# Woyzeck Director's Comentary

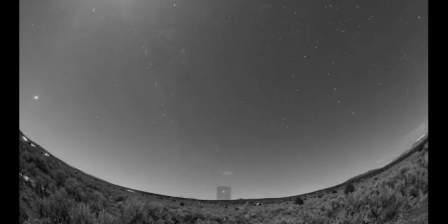0s
Hello, my name is Ollie Mancini. I'm a third-year acting student at the Liverpool Institute for Performing Arts.
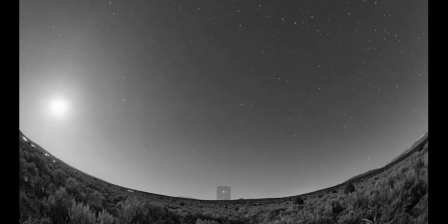5s
I was able to assistant direct the second year's non-naturalism project in their production of George Buchner's Woyzeck.
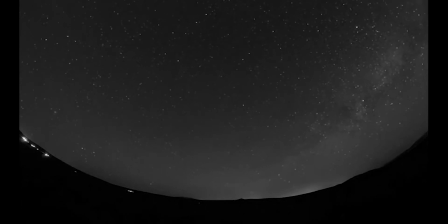11s
When starting this project, we were still in the middle of a nationwide lockdown due to COVID-19.
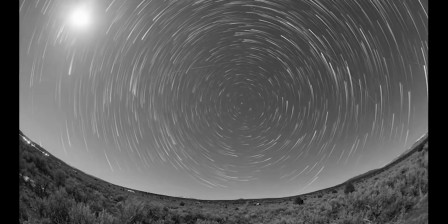16s
This meant we didn't know if we were allowed a live audience. These restrictions eventually led us to the decision to create a film rather than a stage play.
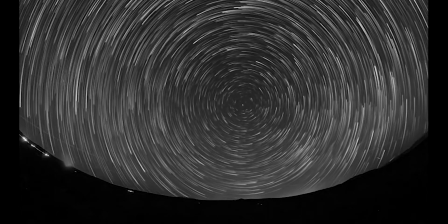24s
This meant we could utilise the camera to create an immersive professional recording rather than a live show recording,
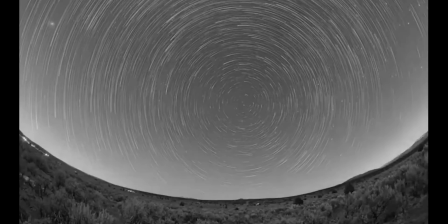31s
which would only be from a front-on wide shot of the stage.
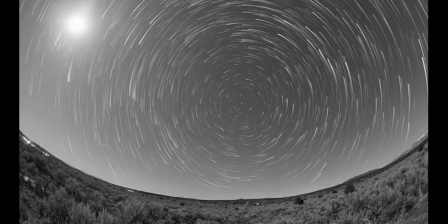34s
We took inspiration from the 1920s silent movie era and created a black and white, non-naturalistic, expressionistic film.
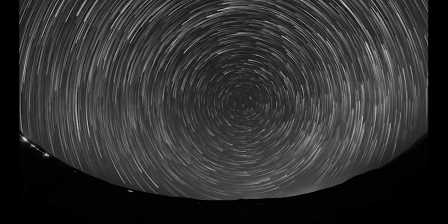41s
Woyzeck as a text is very episodic and very Brechtian in style, which complements the non-naturalistic approach that this module is based on.
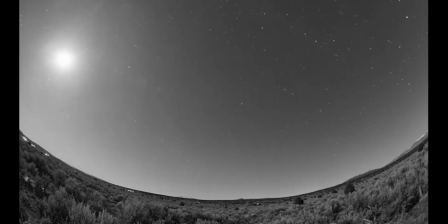49s
The play has been interpreted in many ways over the last 100 years, from operas to musicals to naturalistic and non-naturalistic stage adaptations.
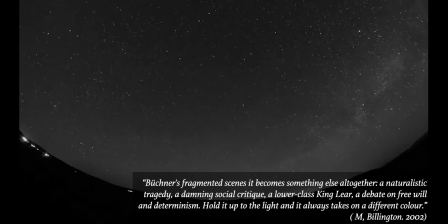58s
Due to Buchner's fragmented scenes, it becomes something else altogether, a naturalistic tragedy,
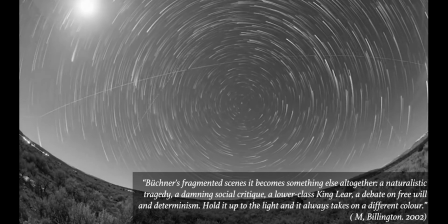64s
a damning social critique, a lower-class King Lear, a debate on free will and determinism.
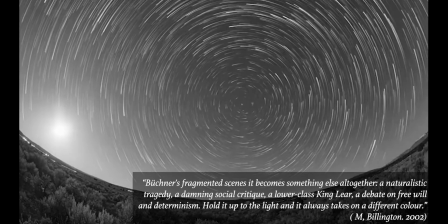70s
Hold it up to the light and it always takes on a different colour.
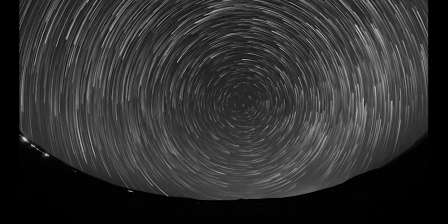73s
Due to its unfinished episodic structure and our decision to create a film allowed us to work in an expressionistic style,
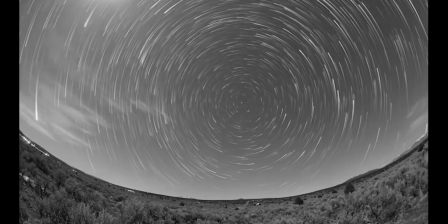80s
and working in black and white further challenges our abilities as filmmakers and actors.
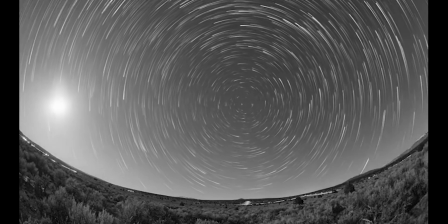85s
In this video I will be talking about the different techniques that we used as well as our interpretation of the text,
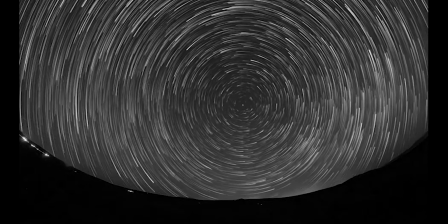90s
the challenges that we had to overcome and the outcome of our final edit.
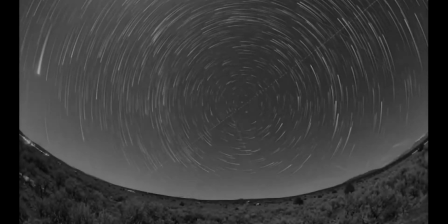94s
For the purposes of the video essay, I have re-edited the footage to further support the evaluation and information presented throughout.
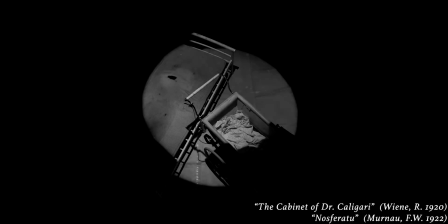102s
We took inspiration from films such as The Cabinet of Dr. Caligari and Nosferatu when approaching this project.
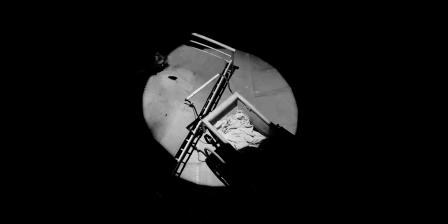108s
This is evident in the black and white expressionistic makeup every character wears to highlight their face and contrast with the spotlights,
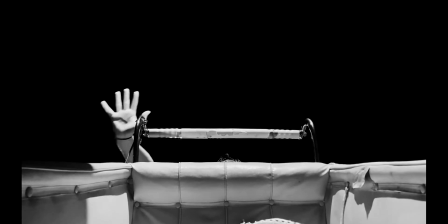115s
and the clear and stylized, often exaggerated gestures and movements that the characters have to represent their emotions and thoughts through physical action.
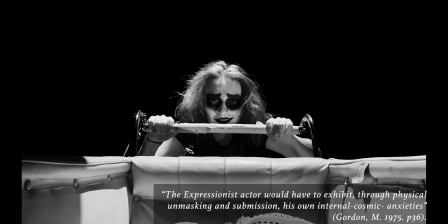123s
The expressionist actor would have to exhibit through physical unmasking and submission his own internal cosmic anxieties.
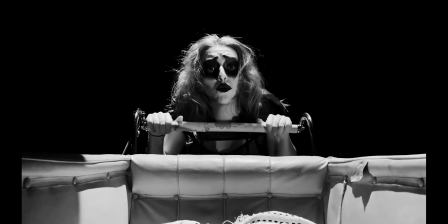131s
From a technical point of view, we knew that we were going to be working in black and white,
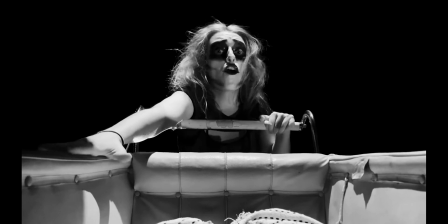135s
so the location and intensity of the lighting was vitally important to create this expressionistic aesthetic we are working for.
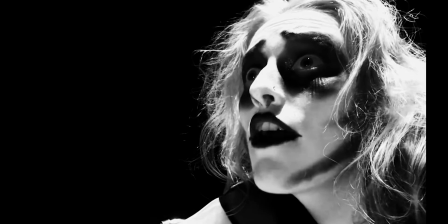142s
We researched genres such as film noir to guide us through shooting in this black and white format.
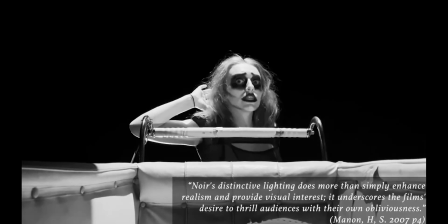148s
Noir's distinctive lighting does more than simply enhance realism and provide visual interest.
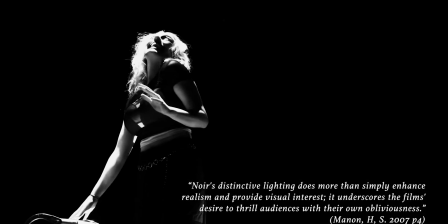153s
It underscores the film's desire to thrill audiences with their own obliviousness.
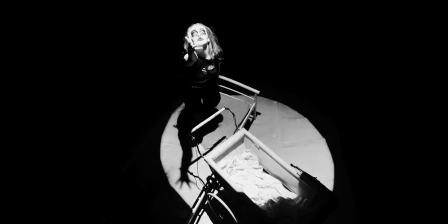158s
This scene, deep in the heart of nothing, represents some of these forms we were working with.
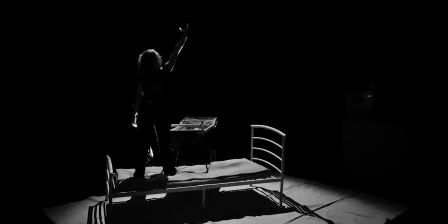163s
You can see how the makeup contrasts with the lights and that we are only working with a bed and a pram to create the illusion of a room.
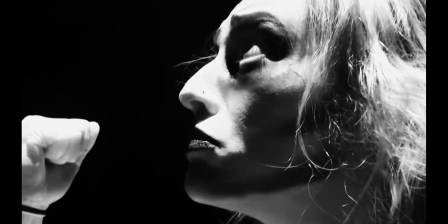170s
We took inspiration from the German expressionist style by using a series of spotlights to highlight the action and pinpoint where we wanted the audience's focus to be.
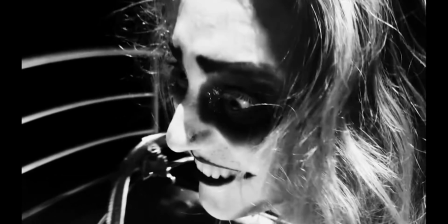180s
And the benefit of filming in a blacked out room enabled the area outside of the spotlight to be void of colour and light, as you can see in this scene.
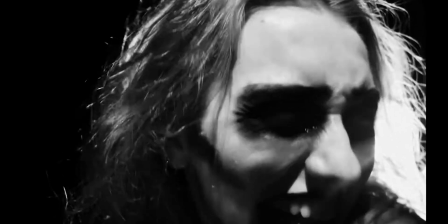188s
This lent itself to both a semiotic and symbolic style of shot.
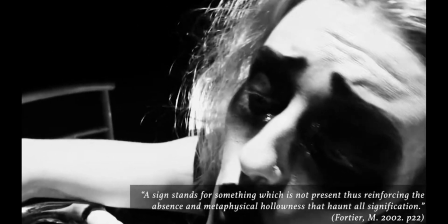192s
A sign stands for something which is not present, thus reinforcing the absence and metaphysical hollowness that haunt all signification.
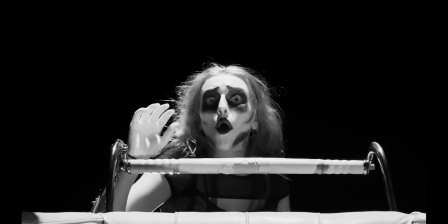200s
In this scene we were able to spotlight the bed and make it seem as if there was an eternity of darkness surrounding Marie.
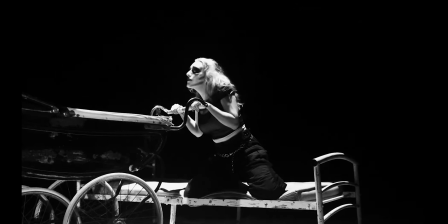206s
Although, in reality, we were in a small black box space full of actors, we were able to signify the illusion of total abyss.
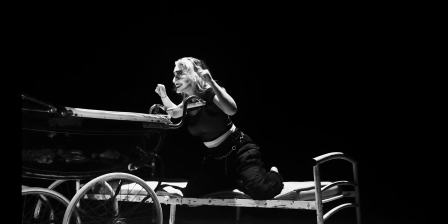213s
We also worked with the chiaroscuro lighting technique. Chiaroscuro fittingly evokes the post-war mulia,
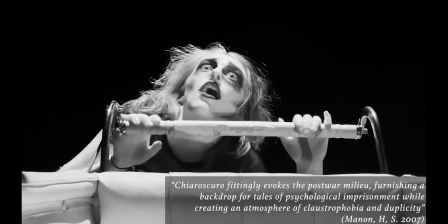220s
furnishing a backdrop for tales of psychological imprisonment whilst creating an atmosphere of claustrophobia and duplicity.
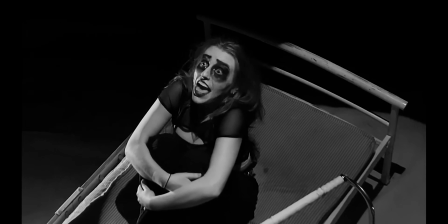227s
This technique uses a low and high contrast of light in black and white to light up half the actor's face, giving an almost 3D effect to the shot.
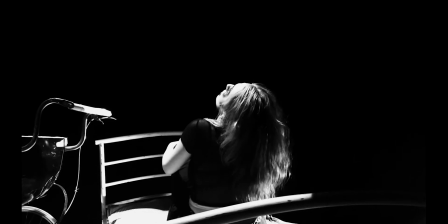235s
You can see this clearly in this scene, where we use two spotlights to highlight Marie's face,
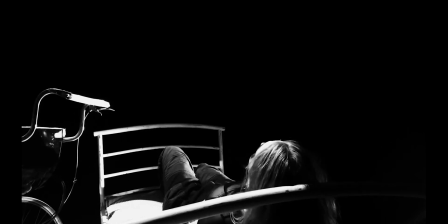240s
therefore creating a series of shadows in high contrast to the image of her face.
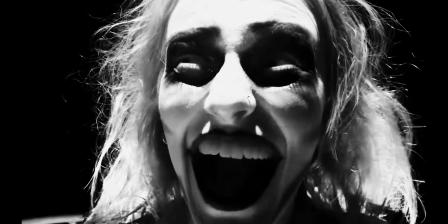245s
We were also intrigued with the idea that most German expressionistic films are silent.